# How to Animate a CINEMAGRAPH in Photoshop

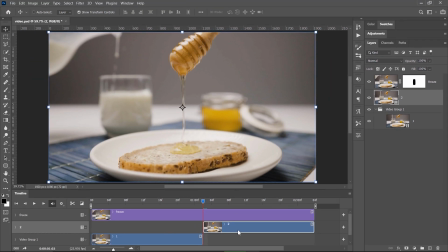246s
On the timeline, each of the two video clips has its own layer now, and I will simply switch their positions. I will place the layer 2 at the beginning of the timeline and layer 1 immediately after layer 2. And yes, you are right, when I play the video again, it will look exactly the same.
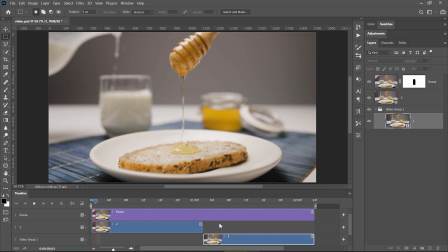265s
But now I have the possibility to fine-tune the hard cut because I moved it to the middle of the video.
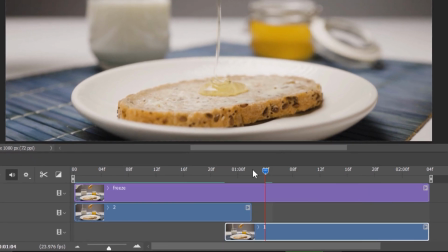271s
Now I select layer 1 and I will simply extend it a few frames to the left so that the two clips are overlapped. I select layer 2, go to this icon that has transitions,
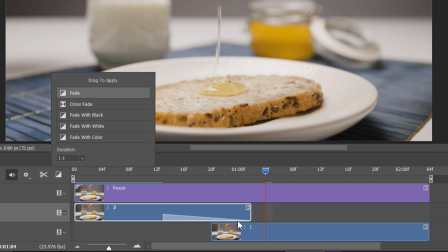283s
and drag the fade transition on layer number 2, just like this.
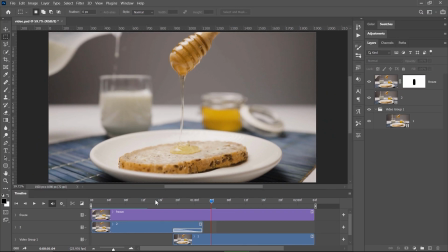288s
This right here is the fade effect. You can make it shorter or longer. I will keep it at this size, but depending on the CINEMAGRAPH that you want to create, you will need to adjust it accordingly. As you can see, the hard cut is now more soft and it's barely visible. Only a trained eye will notice it, trust me. Now let me show you how to crop and export this video or GIF for Instagram. And if you want to see how I spilled the milk on the table while I was trying to film my first CINEMAGRAPH, just watch this video until the end and I will show you that sequence. It's so embarrassing.
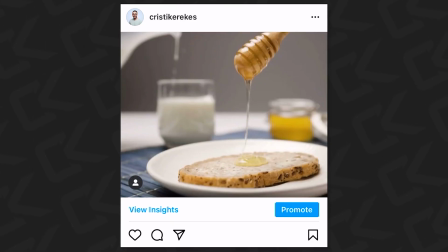323s
So on my Instagram, I decided to go with a 4:5 ratio because I wanted to win some space left and right and not just make it a 1:1 square.
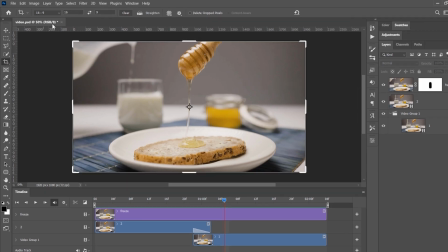332s
To do this, just select the crop tool in Photoshop and from this dropdown, choose 4:5.
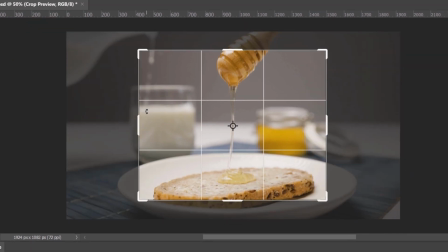338s
And you can press X to switch from landscape to portrait if needed.
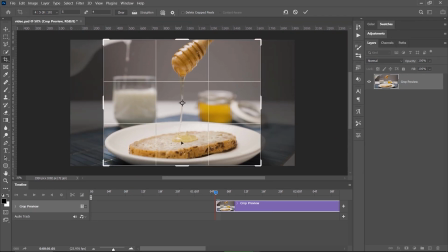343s
Using the rule of thirds, I position the flowing honey on one of the thirds.
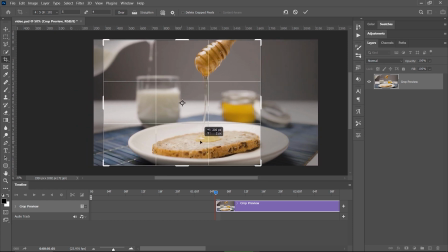348s
This way I also get the milk in the frame, so that is cool, and then I just hit enter.
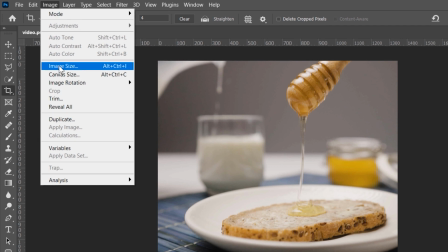354s
Let's choose the proper resolution for the file from image, image size, and enter 1080 for the width of the video,
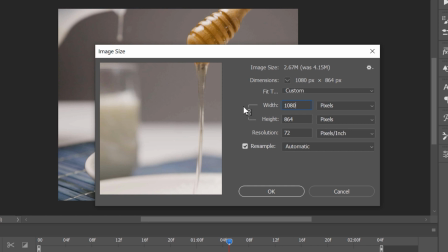362s
and the height would be adjusted automatically if this icon is checked right here to keep proportions.
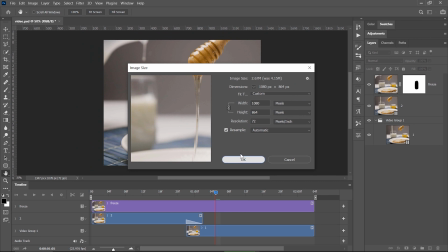368s
I press OK, this message could pop up, just click on convert and you're good to go.
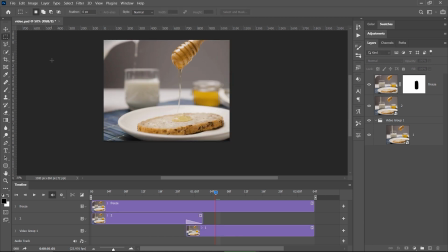374s
And then to render it as a regular video, which I recommend for Instagram, you just need to go to File, Export,
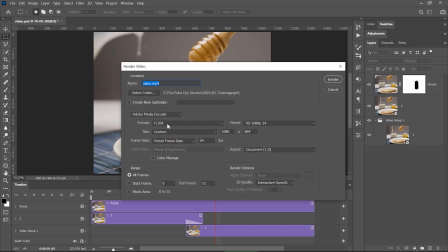380s
Render Video, choose H.264, choose a folder and a name, and then click OK.
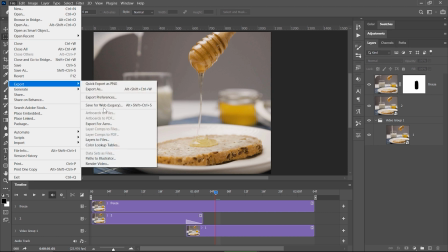387s
If you want to use it as a GIF, go to File, Export, Save for Web, choose GIF from this dropdown, and click Save.
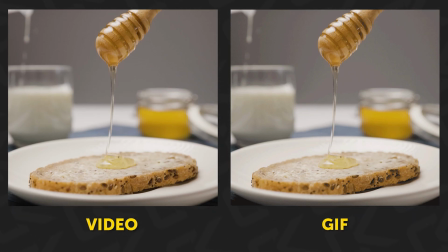394s
But just as a tip, a CINEMAGRAPH will look much better when it's saved as a video instead of a GIF.
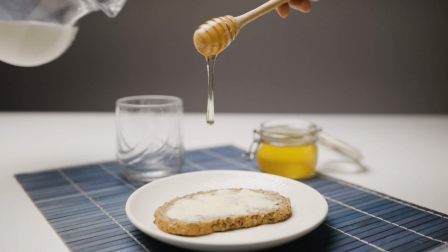401s
So this was my first try for the CINEMAGRAPH, pouring the milk in a glass. And as you can see, it didn't end up well. So if you want me to make a video on how you should film a CINEMAGRAPH and what to keep in mind when doing it, but also what tools do you need to create a CINEMAGRAPH, just comment below and I will make a video.